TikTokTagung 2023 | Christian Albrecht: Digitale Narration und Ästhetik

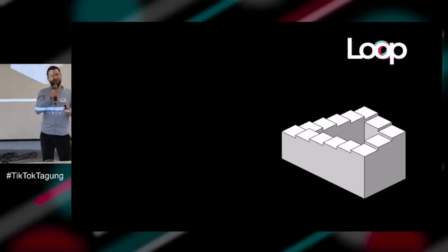Und ich finde, der Loop, der lässt sich jetzt so mit einer Penrose-Treppe vergleichen. Und zwar fordert er zur mehrfachen Begehung bzw. eben zur mehrfachen Rezeption heraus und schafft so neue Ebenen der Bedeutungskonstruktion und so eben auch Herausforderungen für Schülerinnen und Schüler, diese Bedeutungskonstruktion zu leisten.
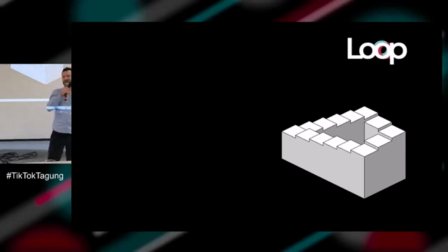Gleichzeitig verdeutlicht der Loop die Logik der Aufmerksamkeitsökonomie des Netzes, in denen gerade die Filme, die eine hohe Rewatchability aufweisen, vom Algorithmus mit mehr Reichweite belohnt werden.
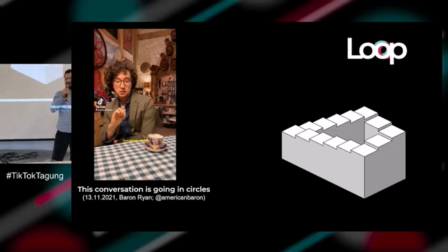Auch hier zwei Empfehlungen, die den Loop narrativ und ästhetisch perfektioniert haben. Einmal Baron Ryan at American Baron, der in diesem Video sogar den Loop selber thematisiert, damit spielt.
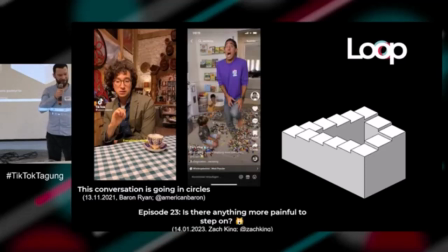Und natürlich Zack King mit seinen Filmen. Gut, nicht nur auf ästhetischer Ebene lassen sich Medienspezifika identifizieren, die eigene Rezeptions- und Produktionskompetenzen erfordern, sondern auch auf narrativer Ebene.
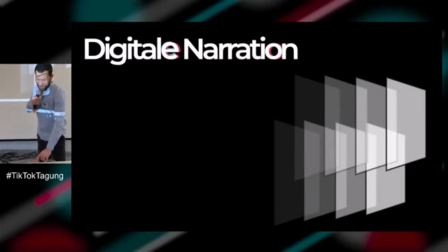Das erste Beispiel, mit dem gezeigt werden kann,
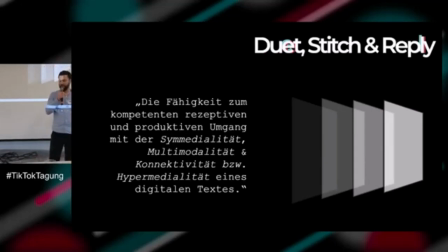wie herausfordernd multimodale bzw. symmediale und intra- und intermedial verknüpfte Erzählungen für die Rezipierenden sein können, stammt vom TikToker Ryan George, der unter dem programmatischen Titel What TikTok Has Done to Internet Videos,
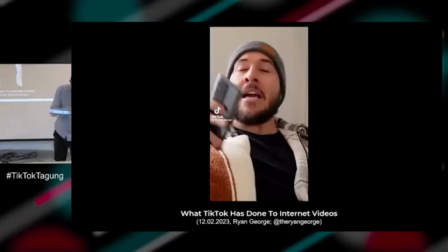narrative Techniken auf TikTok, dekonstruiert. Den will ich Ihnen kurz zeigen, falls den ersten Teil davon.
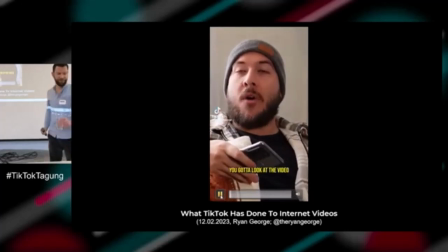Excuse me, friend, you gotta look at the video I just sent you. Do I have to, can you just come here and show me?
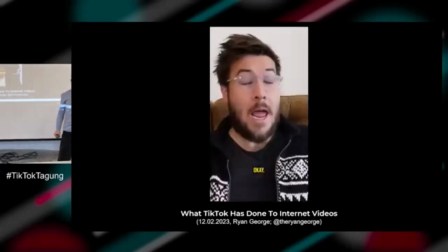You sound insane, I would never. Go ahead, open it up. Okay. You look at your phone like a grandfather.
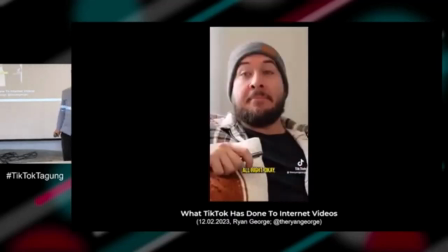I'm in my 30s, okay? Leave me alone. All right, okay. How to make the best quiche in the world. This is like a recipe video. Shut up, keep watching, okay? First, you're going to need 14 eggs.
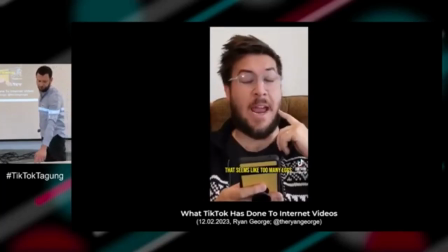That seems like too many eggs. Wait for it.
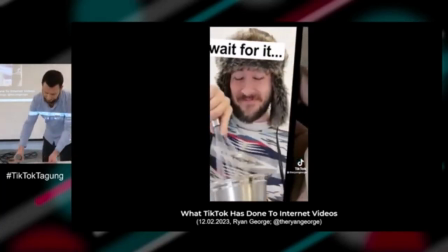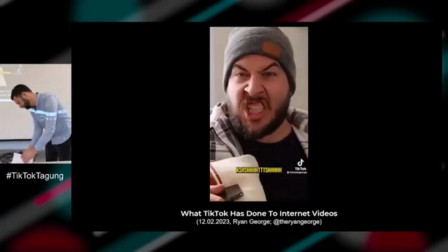How long do I have to wait? Wait for it. Wait for it?
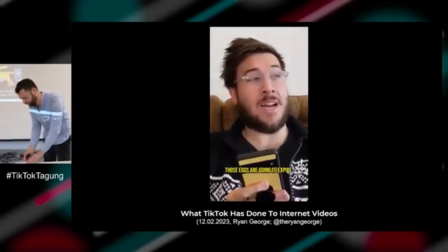Okay, if I watch this much longer, those eggs are gonna expire. It's not about the quitch.
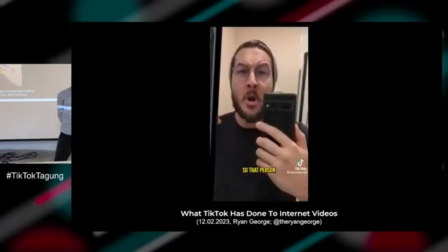That's not the video. Just wait. Okay. Okay, so that person making that omelet is using, like, way too many eggs.
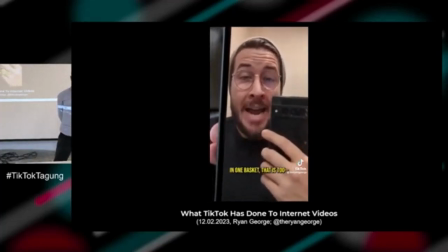I mean, talk about putting all your eggs in one basket. That is too... Okay, so they're, like, commenting on the number of eggs.
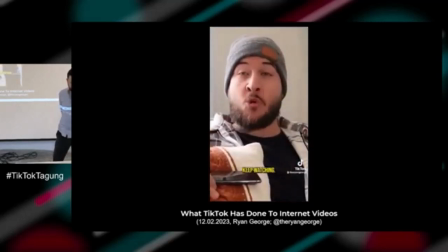I guess that's funny. No, that's not the video. Keep watching. It's not? Keep watching.
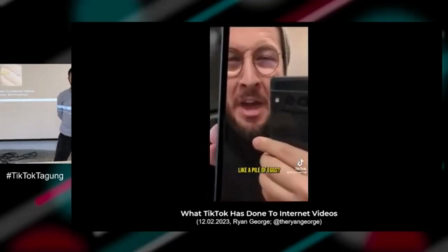Like, what are you making? Like, a pile of eggs? That's too many eggs for what you're trying to make.
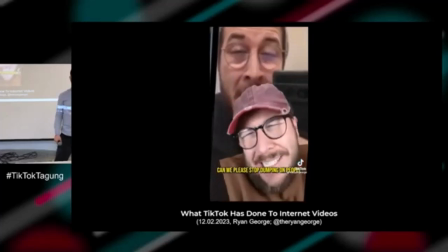It's insane. Okay, I just want to say a quick thing. Can we please stop dumping on people and how they like to eat their food?
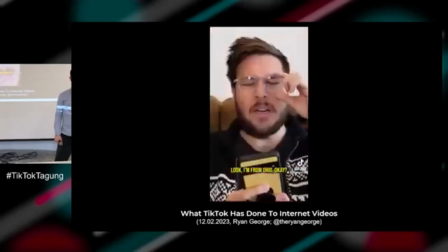Look, I'm from Ohio. All right, so that person's on top of the video now.
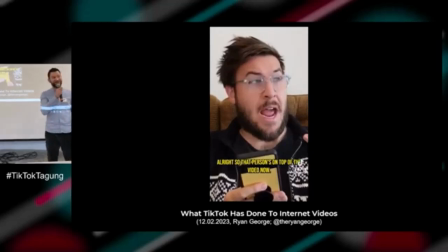Okay, also George bedient sich hier in erster Linie der Duettfunktion, mit deren Hilfe er sich ein narrativ überlagerndes Geflecht an diegetischen Erzählebenen schafft. Ich habe da noch was aufzudröseln,
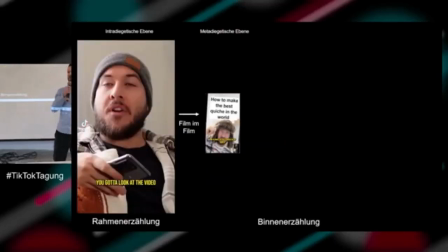und zwar beginnt er mit einer Rahmenhandlung auf intradiegetischer Ebene und dann über den Film im Film auf metadiegetischer Ebene eben das The Best Cuisine in the World. Und verschiebt diese metadiegetische Ebene dann immer eins tiefer,
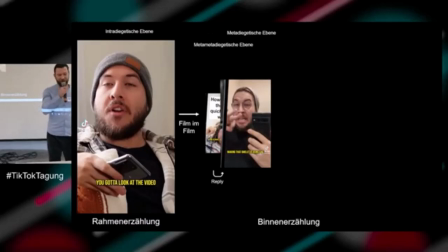indem quasi neue Layer hinzukommen und schafft so eine neue metadiegetische Ebene und eine
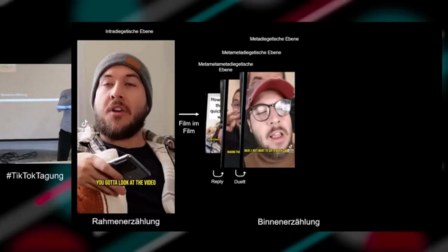meta-metadiegetische Ebene und eine metadiegetische Ebene und meta-meta-metadiegetische Ebene und so weiter. Zusätzlich zu den visuellen gibt es rein sprachliche Erzählinstanzen in Form von Textinserts und computergenerierter Voice-Over, sodass letztendlich eine hochkomplexe Erzählsituation entsteht. So, schauen wir den Clip noch weiter.
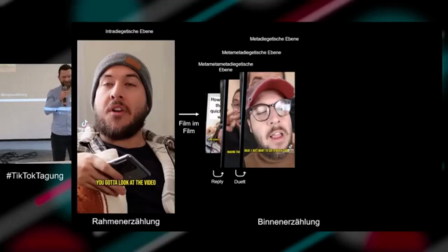Ich habe ihn jetzt etwas gekürzt. Es geht insgesamt, glaube ich, 3 Minuten 20. Aber Sie werden erkennen, wo ich gekürzt habe.
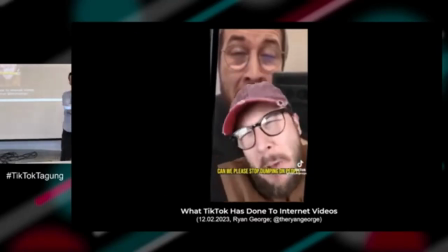Okay, I just want to say a quick thing. Can we please stop dumping on people and how they like to eat their food?
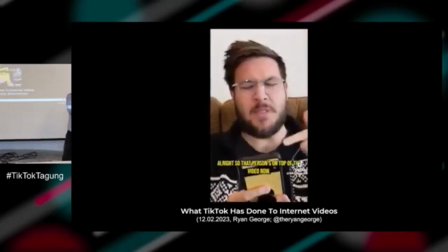Look, I'm from Ohio. All right, so that person's on top of the video now. Yeah! They give you hepatitis. Who's this person now? Why is he pointing? Oh, he agrees with what that person's saying.
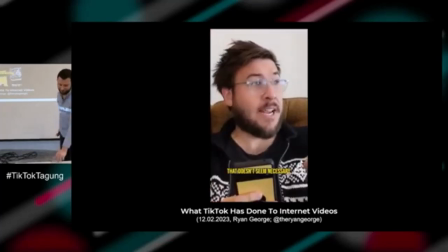So he's like, you know? That doesn't seem necessary. It is, though, because he's the one who posted the video. So he's getting the views for just pointing. Yeah!